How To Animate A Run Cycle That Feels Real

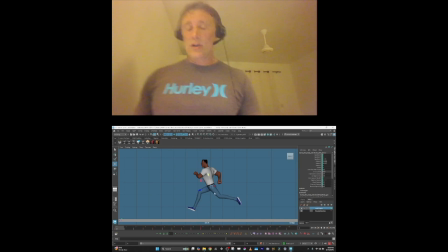[20:55]
the cog mover. And right now there's not really any keys on it. But remember what we said, as you come to the mid stride, it would move back, right? And as you push off, it would move forward.
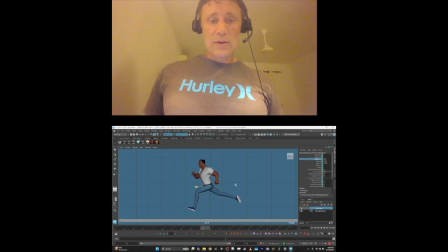Right? So we can take this value and copy it over here.
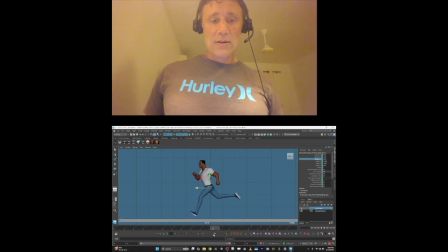And take this value and copy it to these first two frames. And now what's happening is you're seeing his body pumping forward and back.
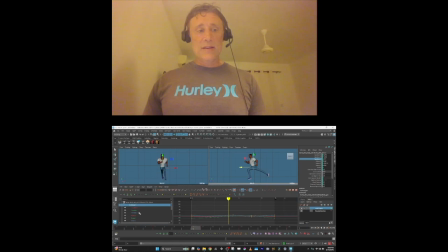[21:42]
Now this is just on the anim layer, right? This is not on the main mover, so we can blend this on and off if we want.
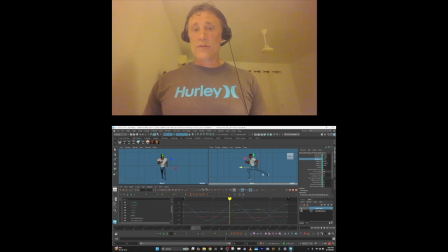[22:01]
And the other thing we can do is make sure that the legs are working with it, right?
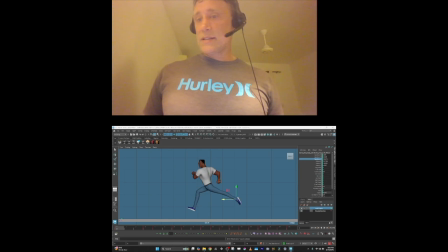[22:07]
So clearly, this is not the right pose for this anymore. We want something like that.
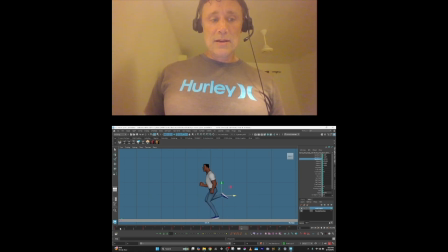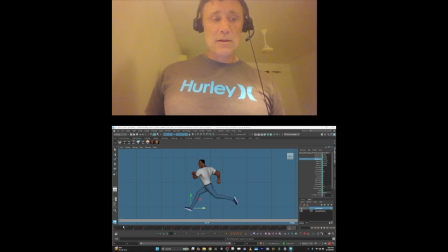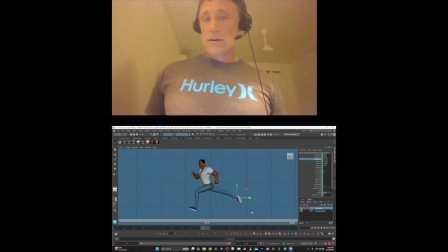Just got to line up the feet so they go with the body's pump now. Now this is what happens on a real run sometimes.
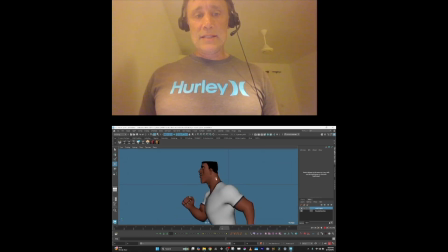[23:04]
But imagine now if we're panning with him and he's like talking as you're running, you're getting this kind of like lurching forward and back. So you can imagine it sometimes being disturbing. But this can look really cool. So if you have a forward run in space,
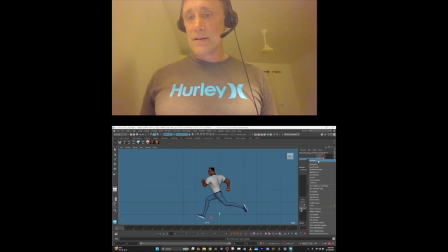now as he's running, he's going slower, faster, slower, faster.
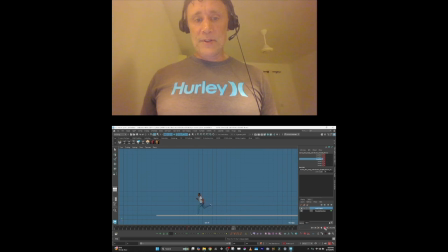[23:35]
So as you watch it, there's like this nice texture through it. So I think this is a great thing to do on a run from a distance, but I don't think it's a great thing to do if you're tight in or running on a pan.
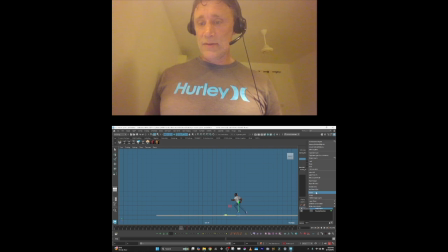[23:50]
So we can just delete this layer. We don't want that. And that will go back to the normal run. And then the other thing we can do is play with the stylization of the push off of the feet.
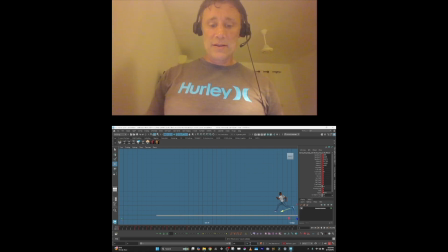[24:06]
So if you really wanted to caricature this run, and I'm not saying we do, but we're going to play with it. You have your mid stride. The feet are coming to push off, and as they push off, you just pop this leg back more,
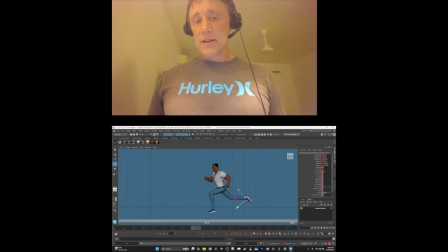[24:28]
which means quicker. It's going to be up in the air. And then you can hold this and not move it as much for a few frames.
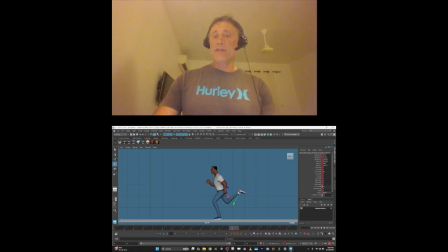[24:44]
So even here, if you wanted, it could still be back there. So you're getting a lot of frames, like it's like slowing and speeding up time, like texture. A lot of frames where it's back there, and then it's going to kick forward really fast, boof, boof, boof, right, into this front pose.